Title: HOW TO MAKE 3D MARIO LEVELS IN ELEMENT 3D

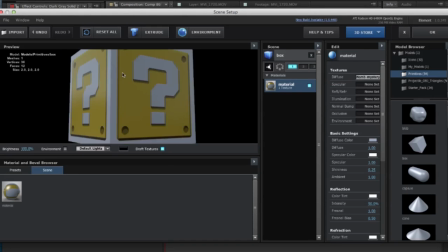(4:10)
With that, we see the texture of the actual Mario block is now on this cube.
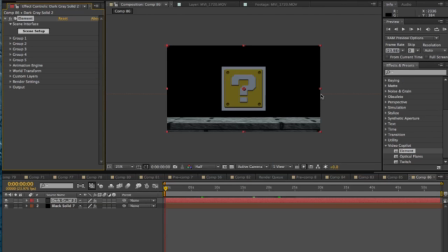(4:15)
So let's put it into our scene, and we're gonna have to make it a little smaller, obviously rotate it a little bit to look a little more realistic on the scene. The more sides you can see, the more realistic it probably will be.
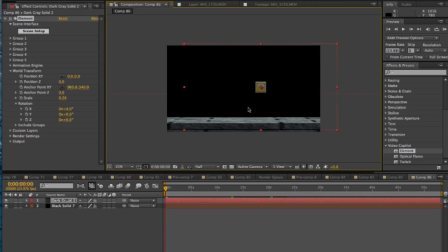(4:31)
Scale it down a little bit, move it over to where we want it to be and how we want it to look.
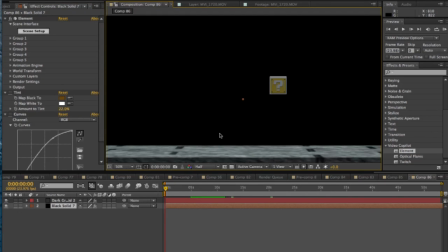(4:39)
So it's looking pretty good so far with the floor and the block and everything.
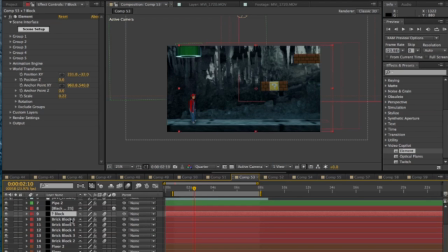(4:44)
And then what you do after it's all set and done where you want it, you go into the settings,
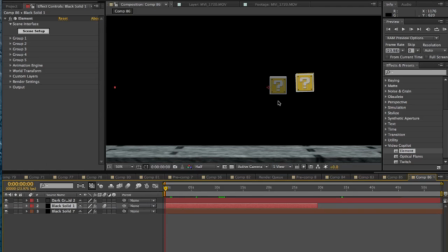(4:49)
go into color correction, color it the way that you want your scene to look. But for the sake of time, again, I'm just gonna copy and paste the one I had before over. So now let's go into adding some more blocks here.
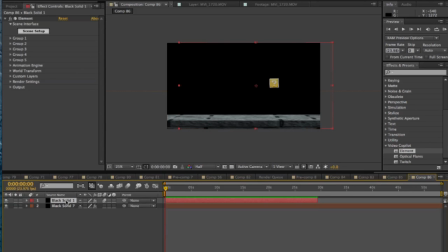(5:05)
And so this one's an easy one to do. All you have to do is duplicate the block that we had before and go in and change the texture that was on it.
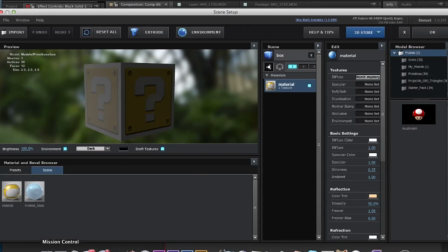(5:15)
So we have the same block here. I'm going to go and retexture it with a different one.
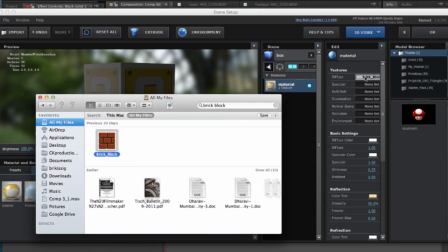(5:21)
I'm going to texture it with the brick block look from the Mario blocks.
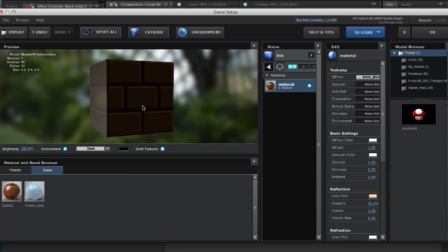(5:27)
And you see that now that we put it on, it looks like this now, like the brick blocks from the game.
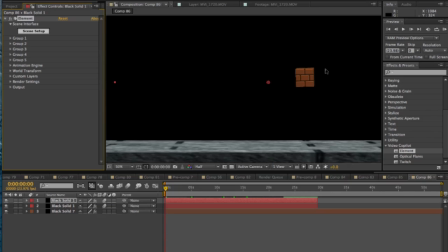(5:33)
So now that is in our scene. We can position it next to the other block. Put it behind and move it over to
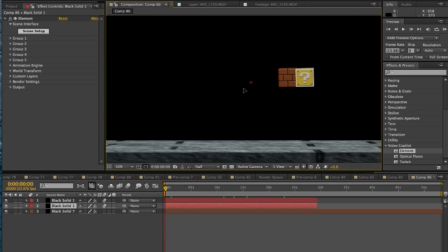(5:50)
this side, where it looks like it's actually floating next to it.
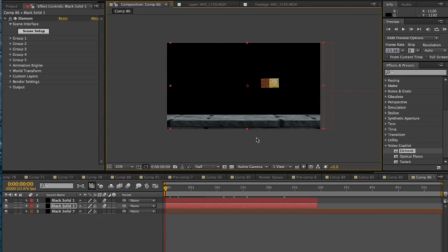(5:55)
So that looks pretty good. Why don't we add one more of these blocks here by duplicating it and just bringing it over to the other side.
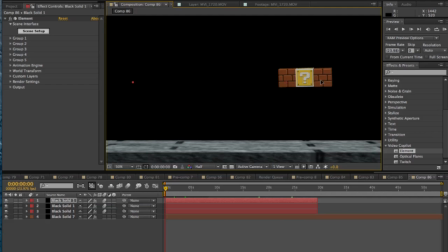(6:05)
And that should be good. Now, the next thing we're gonna wanna do in this scene is to add some shadows
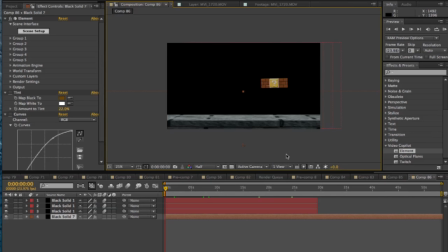(6:11)
for the blocks to make it look like they're actually floating on top of the floor that we had here.
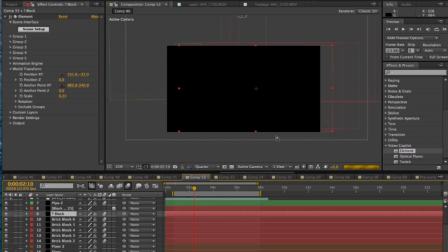(6:16)
If you look back in the actual composition from the video, we can see we have a shadow here of the floating blocks.
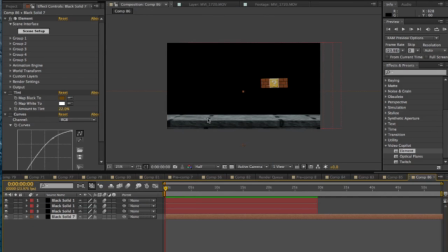(6:23)
So how we do that is we go into our solids, make it a black solid,
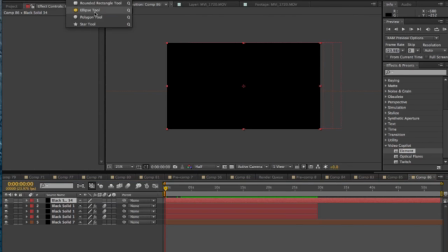(6:30)
and put it in, and we're gonna make a mask on it, an elliptical mask, just a big circle. Just scale it down a little bit to around this size. And what we're gonna need to do is we're gonna need to rotate it on the x-axis.
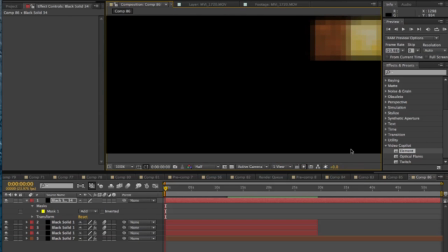(6:50)
And we're gonna need to just gonna drag it down to under the blocks here,
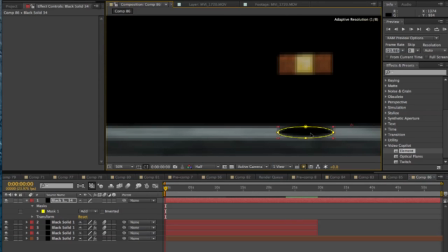(6:57)
and then we have to rotate it a little bit on the x-axis to make it look a little more realistic. So that means we need to make it a 3D object, go into our settings,
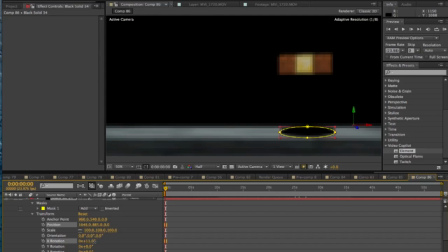(7:10)
and then just bump up the X rotation a little bit to right about there, should be good. And then from here, we need to make it look a little more shadowy like, which means we add some feathering onto the mask.
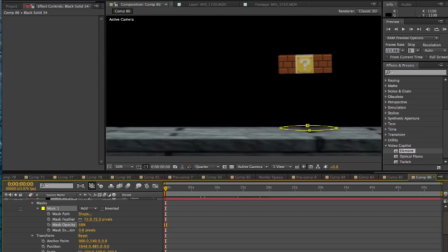(7:25)
And the feathering makes the block spread out a little bit, look a little more realistic, more like a regular shadow, a little softer. And yeah, it looks pretty good right now the way it is. So let's position it right under the blocks here.
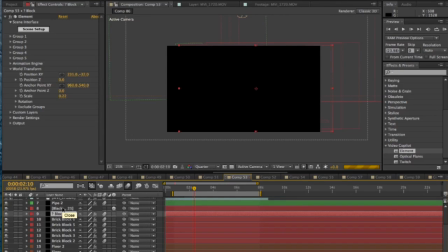(7:43)
Alright, so now we're going to add the pipe into the scene.
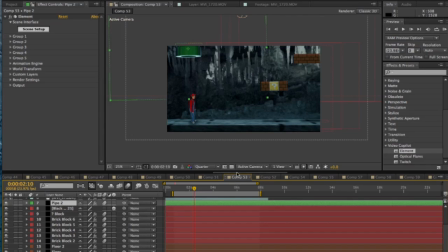(7:47)
And what I'm actually going to do for time's sake, I'm just going to copy over the pipe that we had for the other one,
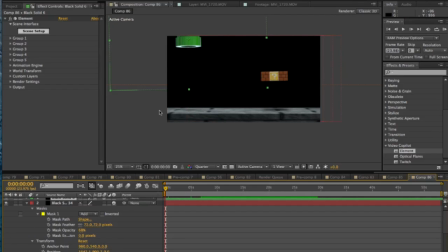(7:54)
but I'm going to show you in depth what the pipe actually looks like when it's in Element 3D.
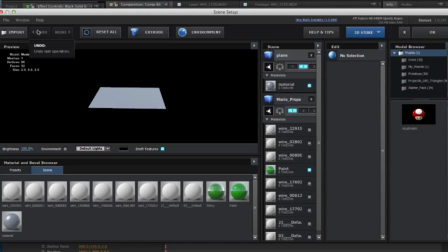(8:02)
So if we go into the scene setup, we can actually look into Element 3D here and see that we have the pipe right here.
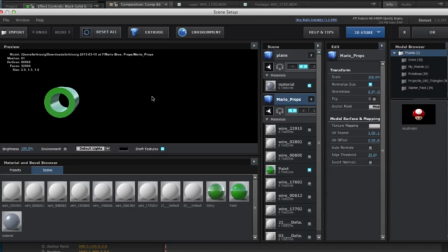(8:12)
And it looks so small and a little off-center because it was part of a big Mario props, like 3D model pack, and I just deleted all the rest of them, just leaving the pipe.
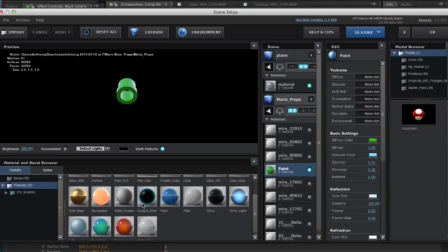(8:24)
And what I did was, for texturing, I just added the paint preset on there.
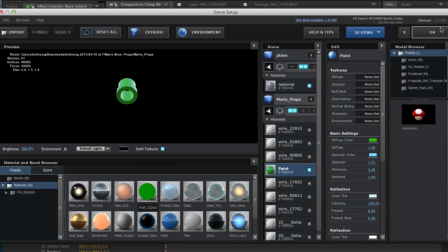(8:31)
And then after the paint preset was on there, I made the diffuse color green, like the pipe.
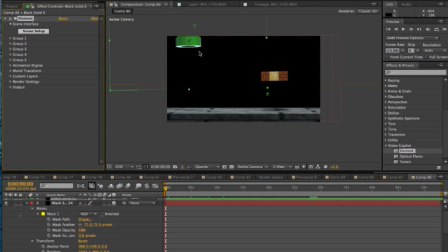(8:37)
So that made it look like how the pipe looks in the actual game. So moving forward, I added a couple more blocks up in the corner.
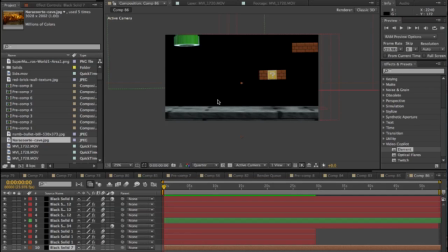(8:44)
So now we have to add the background to the scene. The reason we're making a background to it is to make it look a little more real, a little more realistic and such.
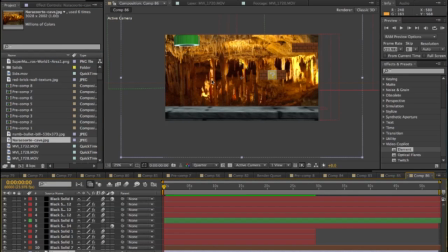(8:55)
So I chose sort of cave-like background here. And you notice when we put it on here, it looks really gold and not exactly what we like. We're gonna have to alter the color a lot to make it look like how we want it.
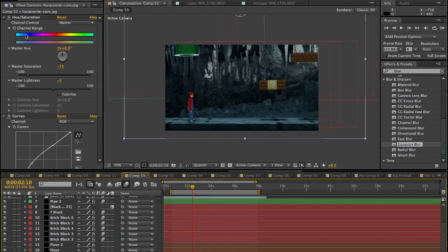(9:10)
As you see here in the other one, it looks like it blends in with the rest of the scene. So when I'm color correcting the actual background, I'm not gonna make it exactly how it looks here in this other one,
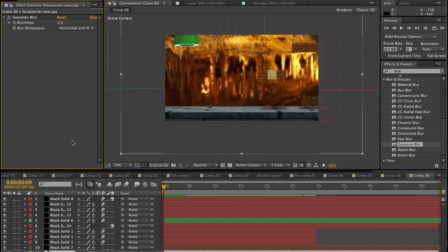(9:24)
because we actually have a universal color correction that we're gonna add a little bit later. All I'm gonna do is kind of make it a little more grayed out and less saturated, like we have here.
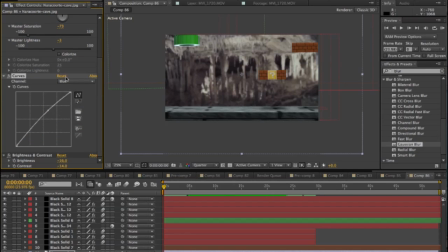(9:36)
So we bumped down the saturation a little bit, mess with the curves to take away the redness, and it's looking pretty good, like it would work. So lastly, what we're gonna do for our scene is we're gonna add some universal color correction to it to make it look like a dark and kind of cave underground like level,
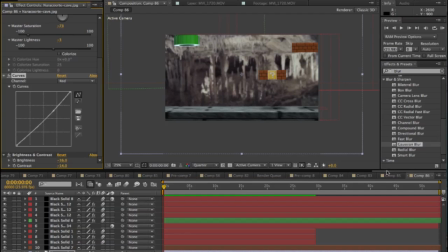(9:55)
like they do in the games. So I'm gonna copy and paste the universal color correction I had for the actual composition, I'm going to show you what exactly was done in it.
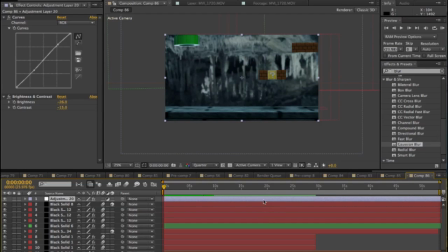(10:07)
So with the color correction in, what basically all it did was, with the curves, we made it look a little more blue, give it more of a blue tint feel to it. You can actually even add a tint effect to it.
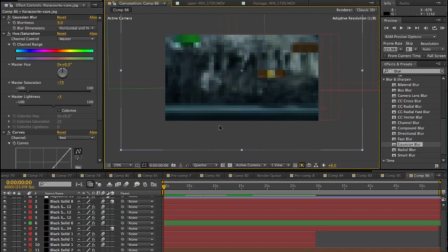(10:20)
And we messed with the brightness and contrast, made it a little more darker, but in the same time made it a little more contrast, so some of the colors pop a little bit. And overall, it looks like a pretty good scene as it is. Everything kind of flows well, looks like one universal type of set.
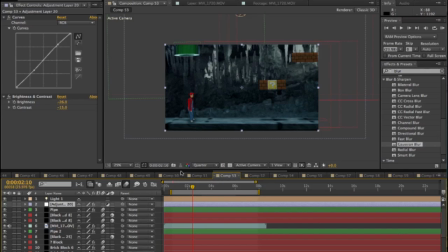(10:39)
It's just all 3D and pictures and stuff, so not that hard to do. So this was definitely an exciting video to make, especially with all the new 3D stuff that incorporated in.
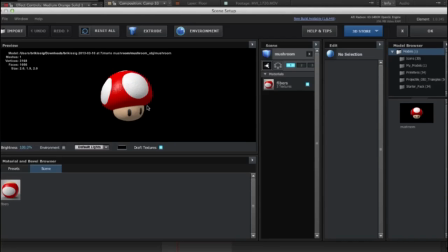(10:52)
There's a lot of different 3D things, like the mushroom and the Goombas and all the other levels and everything.
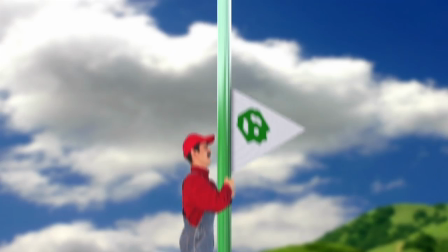(10:59)
Very exciting to make, lots of special effects, good video overall. If you haven't seen it yet, definitely check it out.
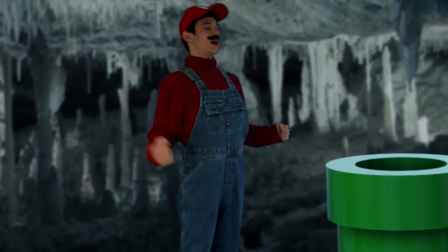(11:05)
If you already have seen it, check it out again, and then share it to your friends, family, your dog, whoever.
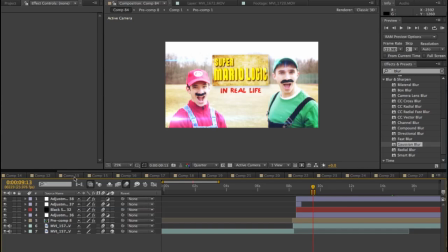(11:12)
So that ends this tutorial, but stay tuned. This Friday, there is going to be a big announcement for the channel. You definitely want to hear this. It is going to be pretty, I'll just say one thing, it's going to be pretty epic. All right, I'm Brian. Thanks for watching, and keep being awesome, guys.